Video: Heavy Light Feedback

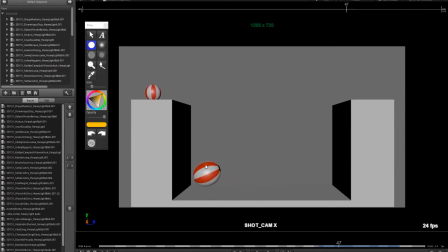2228s
So it's just a little area where all of a sudden it changes. So just have a look at the translate Z, which is probably the one going this way, and see if it's a straight line or if it's a little bit off of a straight line. It feels like we get a little bit of extra lift over here, just a little bit of a push.
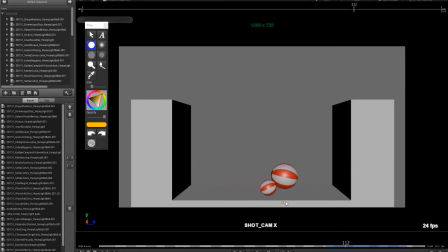2248s
Now this one I think could feel heavier. I think it's close, but I think I would play around with the texture a little bit. So the way that it falls, a bit even through here, and again, right before you hit the ground, right? It's very even. This is like halfway.
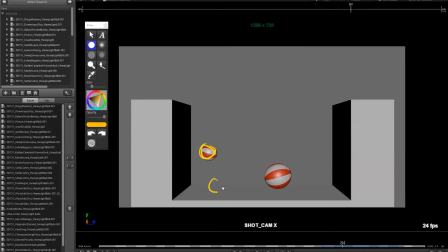2265s
So what I would probably do is get rid of this one and have from here to the landing, have a bigger gap to get that acceleration to really read. And then here you could play around with the timing a little bit. This is 1, 2, 3, 4, 5, 1, 2, 3, 4, 5. Maybe try and take a frame away from either side, make it 4 and 4, just to take a little bit less time.
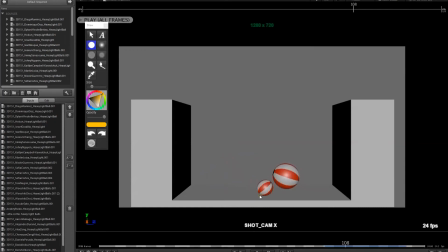2286s
And then the other bounces, I think they're working pretty good. I would just maybe experiment with like dropping the height a little bit more quickly. Right, so you have the right idea. I would just experiment with just having it decay a little bit more quickly. And the other thing is looking at the distance it's going this way, the speed, it really hits a wall right here.
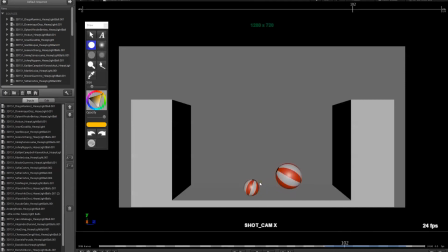2305s
So we're kind of trucking along at a speed. You can really see that's the distance I'm traveling. Then you hit this one bounce right here. And all of a sudden it feels like it sticks. It feels like heavy air, right? All of a sudden we're pushing through a different medium. Okay.
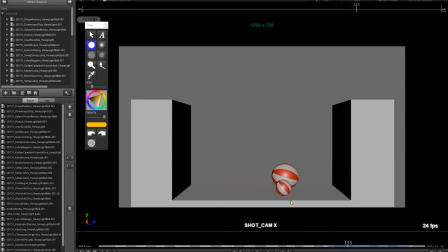2322s
So it just feels like we're putting the brakes on a bit quick there. Does that make sense? Yeah, thanks. Yeah. I think this last little rotation back, it feels a bit much. You could probably tone that way down.
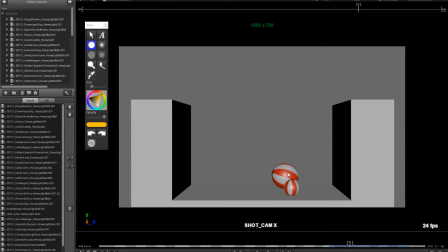2337s
You could just have it reach here and then maybe just settle back to like even this much, but spread that out over like 10 frames. So it's just like, right, just a little recorrection going back. This feels a bit too heavy-handed there. Feels like somebody kind of yanks it back.
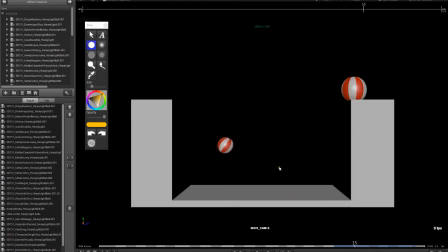2358s
This one, what do we got here? Alejandro. Okay, so I think the speed of the rotation, it's a bit quick. This feels like it's really spinning very quickly. So you could tone that down. Oops. There.
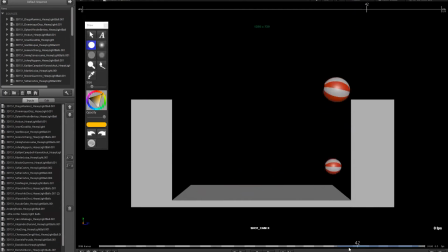2376s
and then it slows down. So I think the rotation speed is catching my eye a lot, right? It's just like, right? So it feels like a tire spinning, just a little bit strong. So I would just tone it down a little. In terms of the spacing, again, similar issue right in this area.
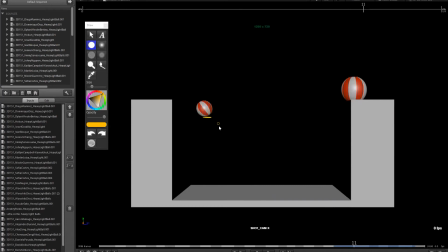2394s
This seems to be a difficult spot to get the spacing to feel more interesting. It's kind of linear. And then here as well, you got your contact. I would probably get rid of this one, get rid of this one, get rid of this one, and hang on to this one, and try something like a big gap, and then do like a squash and a stretch,
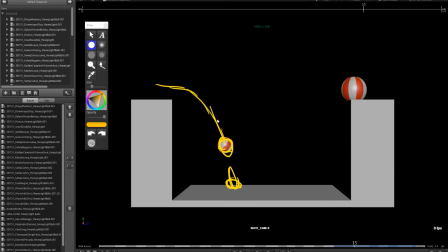2411s
and then crush all the other positions. Nice arc, and again, keep dividing that up, right? Halfway, halfway. Really make sure that you have that nice acceleration in there. Okay. That'll help that feel much stronger. Thank you. Same thing here, and same thing.
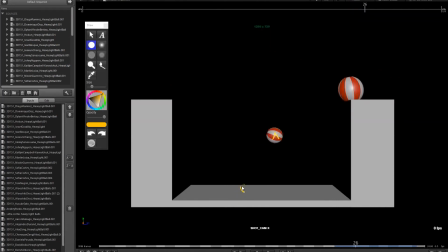2431s
This path, just looking at where you get to about here, and you're here, it feels like we could round out the arc a little bit more. Right now, it feels a little bit sharper than I would like, so it feels a little bit more like this.
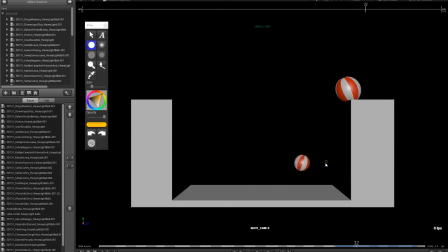2444s
I would try to just expand out the arc just a little bit to round it off. And again, look at your contacts, and this you could delete, this you could delete. You just try and hang on to the big gaps. So, you know, okay, if that's my high point and that's my contact point, then I'll just draw in my path, and then biggest gap, say about halfway.
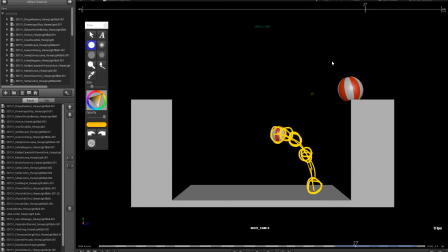2462s
And then this one, biggest gap halfway, biggest gap halfway. And that'll help keep that sense of acceleration going. Okay.
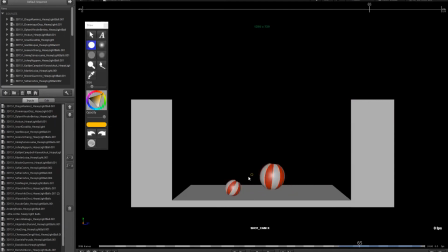2470s
Then here, I think maybe in this part, 1, 2, 3, 4, those 4 bounces, I think the height is too similar. It feels like the ball isn't losing energy. So what you could do is you could try to reduce the height and say, maybe this one, I'll bring that height down.
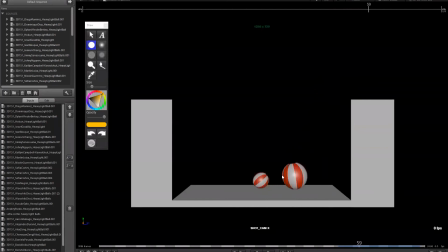2487s
And this one, they may not even be noticeable as bounces. It might be more just vibration, right? Just feels like it goes up, down, up, down, down, but very, very short height. So it doesn't feel like it's being shaken, right? So it feels like it's being lifted and dropped to the ground way more than I would expect.
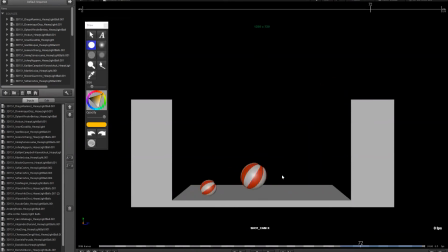2504s
Okay. Okay, Yeah. thank you. And then same issue here, we hit like a heavy wall of air, right? So at this place, we're going at this speed, and then all of a sudden you hit a point, and all of a sudden everything just hits really quickly.
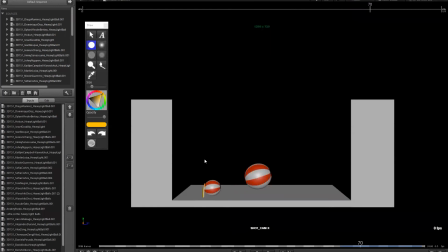2519s
So that should be a little bit more gradual, right? So that you have a little bit more time to slow down rather than having all that speed all of a sudden hit right there. Okay. Now, did I critique this one yet? The big one? There, not yet.
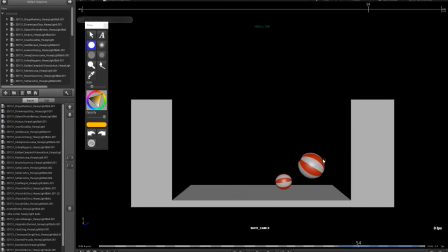2536s
So this one, I like the way that it falls. This is okay. Boom. But I think here you have this position and then this one. So this one you need to ease out. So this is where you were, and this is where you're going the next frame.
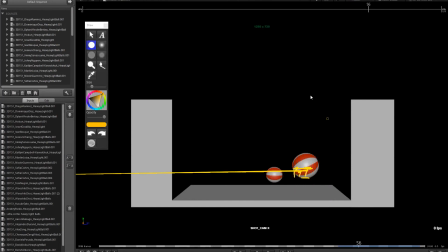2551s
So take this position and move it up and really favor, sorry, tablet's having some issues, favor the high point. And if you look at the height that for that first bounce, the next one, I wouldn't go this high at all. It should be barely noticeable. You could just barely lift that up just slightly.
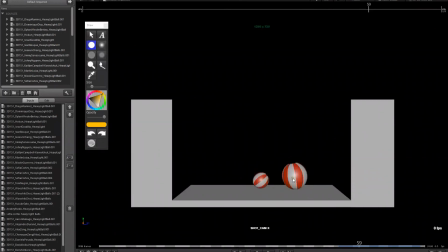2569s
And again, when you hit the ground, maybe I would do just a slight little up and down. So when you get to this kind of subtle detail, it's almost like one frame up, one frame down. It starts to become like little shark teeth in the graph editor. And it's just to get that feeling of just a little movement to match the sound.
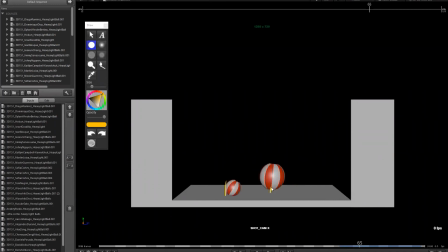2587s
And again, the spin here feels a bit much. So if you look at where this is hitting the ground, you can see that that's sliding too far, right? So you look at, okay, that's where this would be. That would be more like this, right?
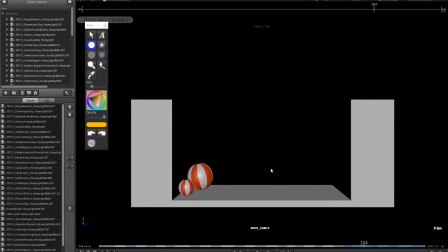2600s
But I would stick to the ground. It's just skidding in a little bit too much. And then over here, it feels like it's slowing down, and then it gets a push. Then it gets pushed to the wall. So again, it loses that sense of speed and weight. And then especially here, hits the wall, digs in, and then gets abruptly pushed back. So a little bit of finish there.
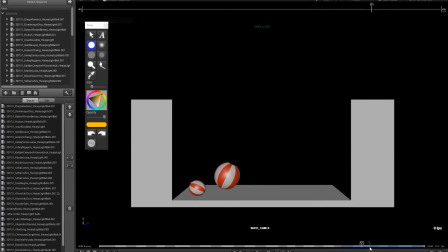2621s
Okay. That makes sense, Alejandro? Yeah.
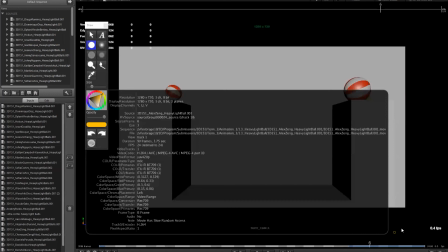2628s
Yeah, thank you very much. Yeah, no worries. And Alex Zhang.
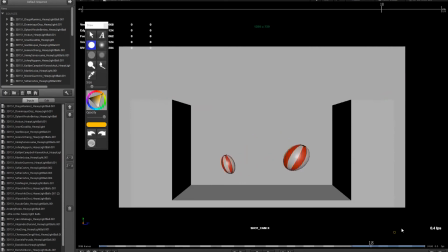So I think here, one thing that would help is this is like synchronized swimming. They're both exactly the same time. And this, the timing, right? So it doesn't quite feel like one is heavy and one is light.
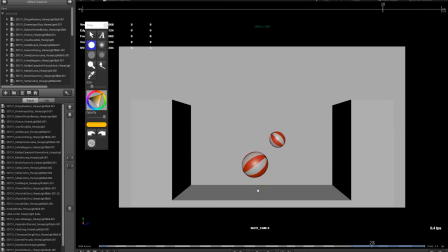2651s
So you have this one hit, they go up, and then here, right? So this is like ballet, right? It's like da da da da da da, bounce, bounce, bounce. They're just timed the same. You want to make sure you offset them. So the heavy one should decay really quickly compared to the light one.
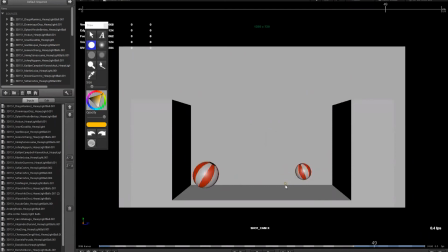2670s
Right, so I'll look at the little one. assuming that looks most like the rubber ball. In a couple positions where we're kind of a little bit floating off of the platform. Similar issue here with the spacing. Look at where you're going. And then here, this is right in the middle.
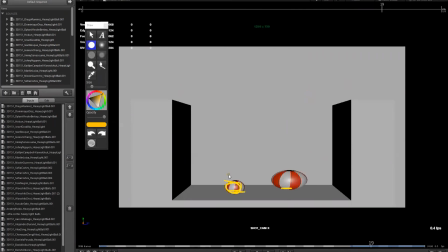2685s
So I would, again, maybe try to do something like this and say, well, let's do a stretch that leads into that squash. And then we could take this position or this position, maybe use this one and get a really big change, get a nice big acceleration. Watch some of the paths. They do feel a little bit linear in some places, right?
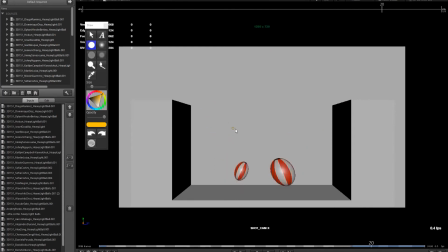2704s
So kind of a straight line. It's in a part of the arc there, so you can do something to correct that. And then same thing here, the spacing is really even, right? So that's almost dead in the middle.